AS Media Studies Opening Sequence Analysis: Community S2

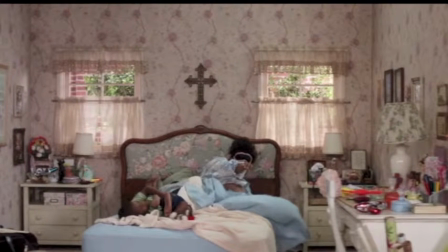247s
Uh, so one thing about all these characters, they're all very sort of,
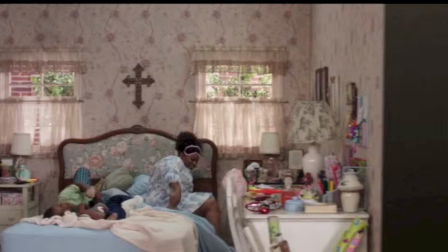253s
that comes back to in the end of this shot, is that they're all very alert and ready to get going in a way.
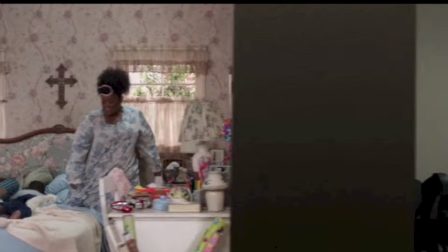261s
Sort of, yeah. So moving on, I think, yeah,
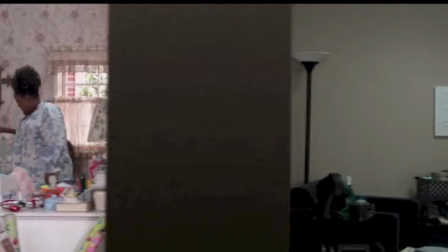268s
the I guess you would say the lead, although the point of the shot is it's showing that there isn't really a lead, that it's more an ensemble.
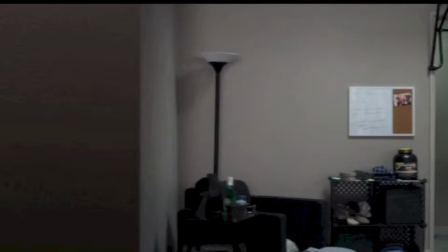275s
The next character, which is Jeff, played by Joel McHale.
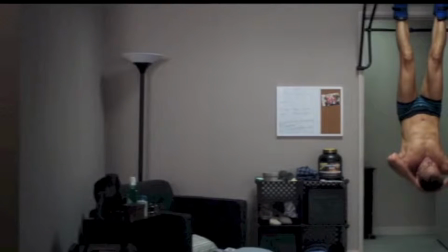279s
Um, this shot, this portion of the shot establishes sort of his, vain nature in a way.
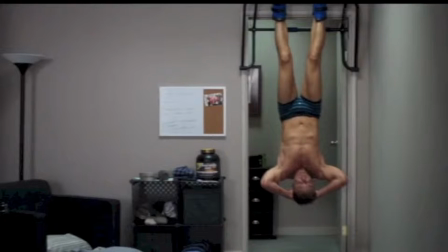289s
He's very obsessed with his own body image. Like while everyone else is just waking up, he's already up and doing some elaborate workout.
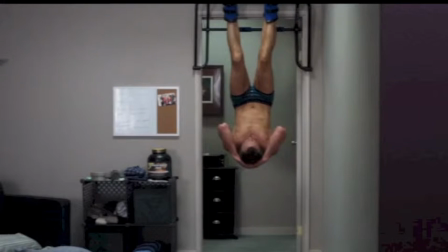297s
And
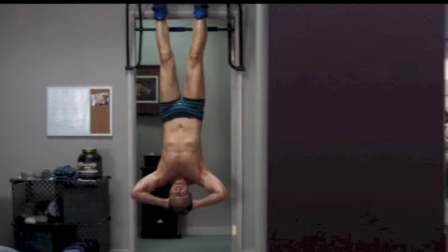301s
So proceeding on, I think
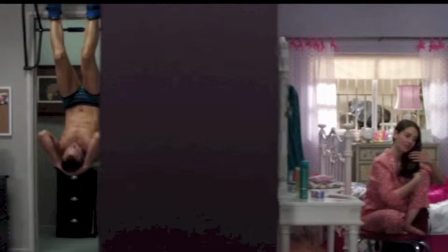305s
you also notice about Jeff Room is very sleek and very stylish, similar to the character, with the way he sort of pictures himself and the way he's sort of presented to the audience.
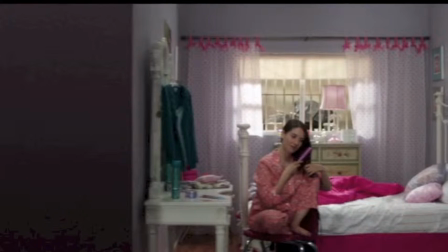313s
So Annie is the next character. Again, all the thing about all the characters, they're all looking very excited to go to school, and this is partly related to story reasons.
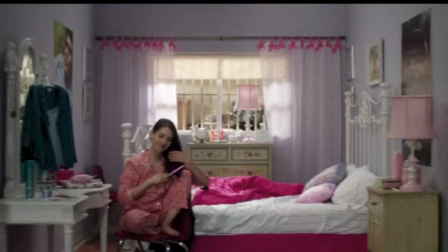322s
With Annie's character, you get a sort of very brightly lit,
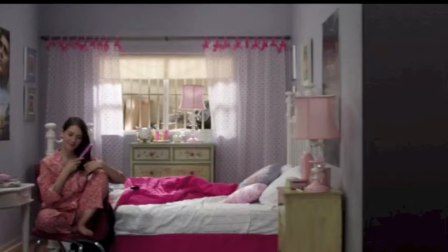326s
sort of girlish room with the outside that is sort of duller colors, because that's the part of the character.
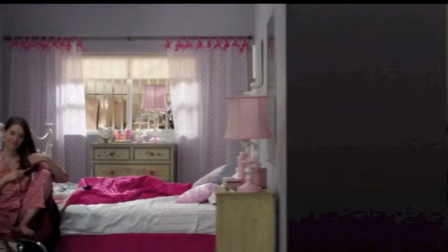332s
She lives in a very decrepit neighborhood. There's a great attention to detail in all these shots.
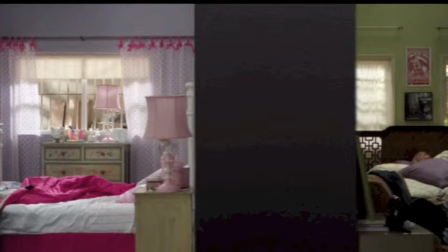338s
So yeah, it's presenting Annie as a very young character.
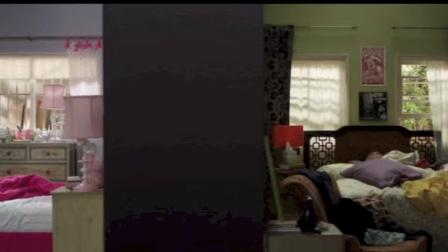343s
Then you have, and this is sort of the big story establishing moment,
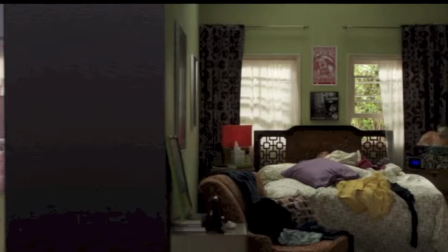349s
I guess you'd say, for the sequences.
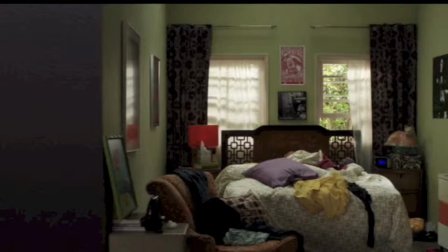353s
You have Britta's room, which is very decrepit and stuff, which is part of her character.
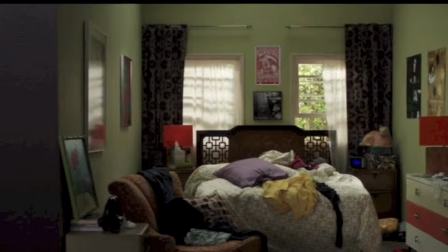361s
She's anarchic in a way.
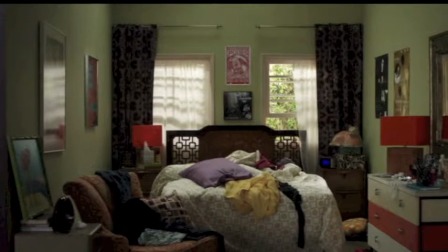365s
So at the end of last season, basically what Britta did is she embarrassed herself a lot in front of the entire school.
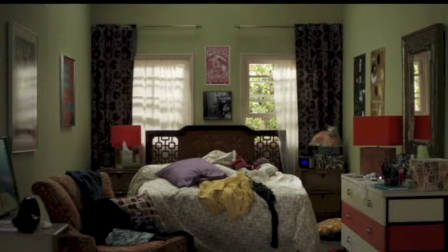373s
And what I like about this, the fact that it's carrying over to this season,
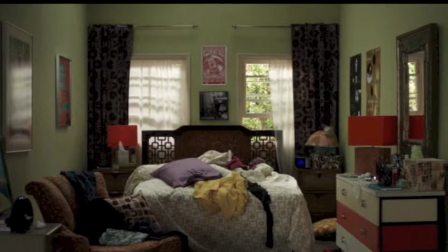377s
is it's showing consequence to what happened in the last season.
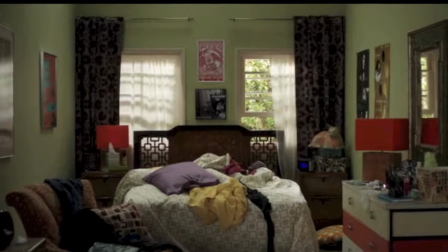387s
Yes.
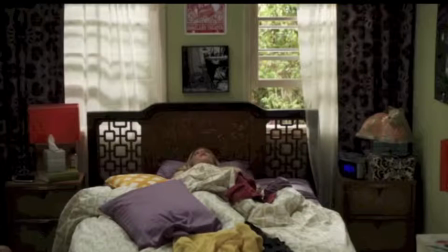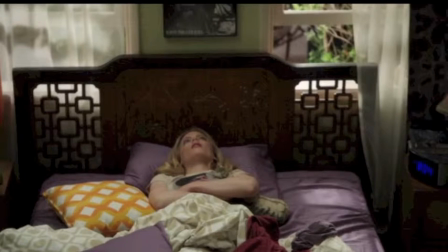396s
So then, now we have the camera sort of breaking the horizontal pan to a sort of
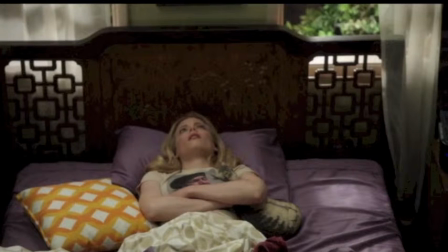404s
zoom in onto Britta, and to show how,
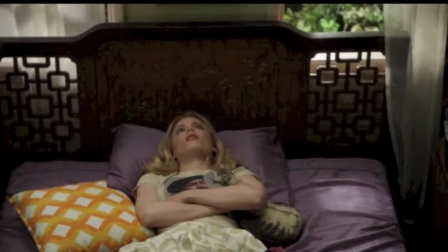408s
while all the juxtaposing how excited all the other characters are to be going to school and seeing their friends or whatever again,
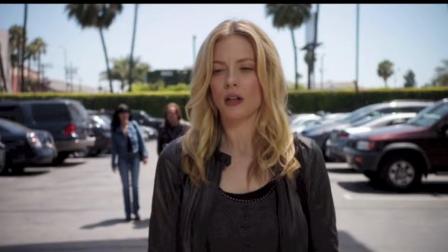414s
she is very nervous and whatnot. Because as I aforementioned, she embarrassed herself a lot at the end of last season.
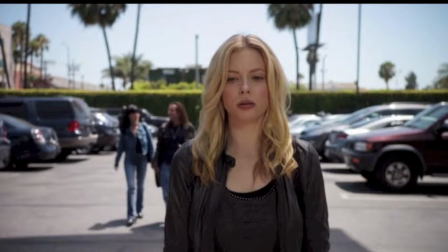423s
So then we break away from the horizontal panning shot, and we see Britta again.
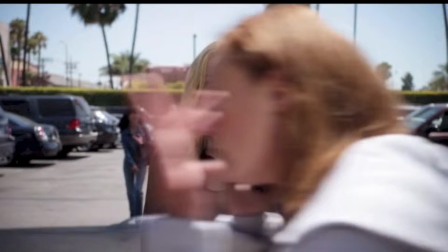432s
She's very nervous. I think this shot is also important, how it's almost staring down at Britta very intensely.
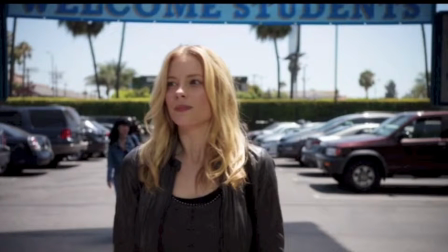439s
She's center frame. And I don't have audio included over this,
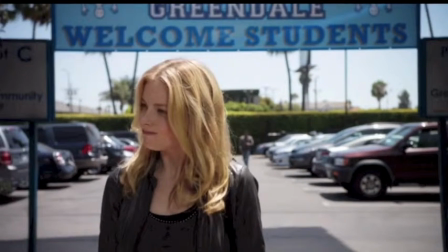446s
but basically there's this sort of joke thing where the dean is making an announcement about a fresh start ball,
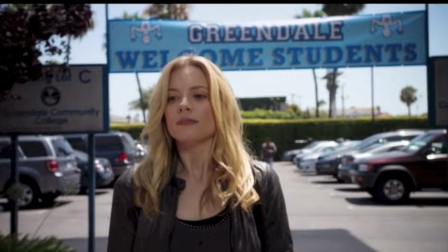454s
a fresh start dance that is happening, and then he makes a joke about how she embarrassed herself, so it's sort of saying, oh,
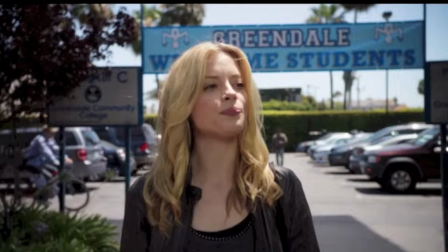462s
she can make a fresh start, and she reacts to those words being more like enforced, and then he
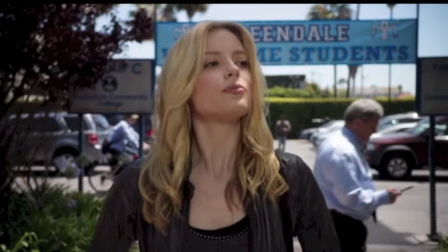470s
makes it impossible for her to have a fresh start by announcing to the entire school
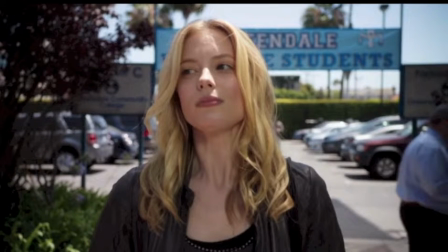476s
about how she embarrassed herself in the previous season finale.
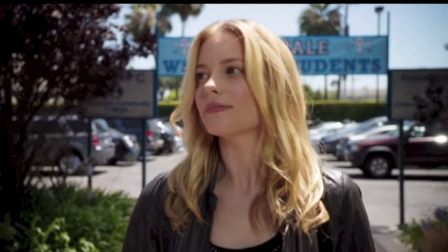482s
So the thing about the shot I like is so it makes her center frame,
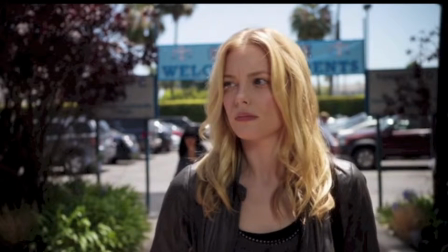487s
and it gives this real intense impression that of the way that she is feeling right now.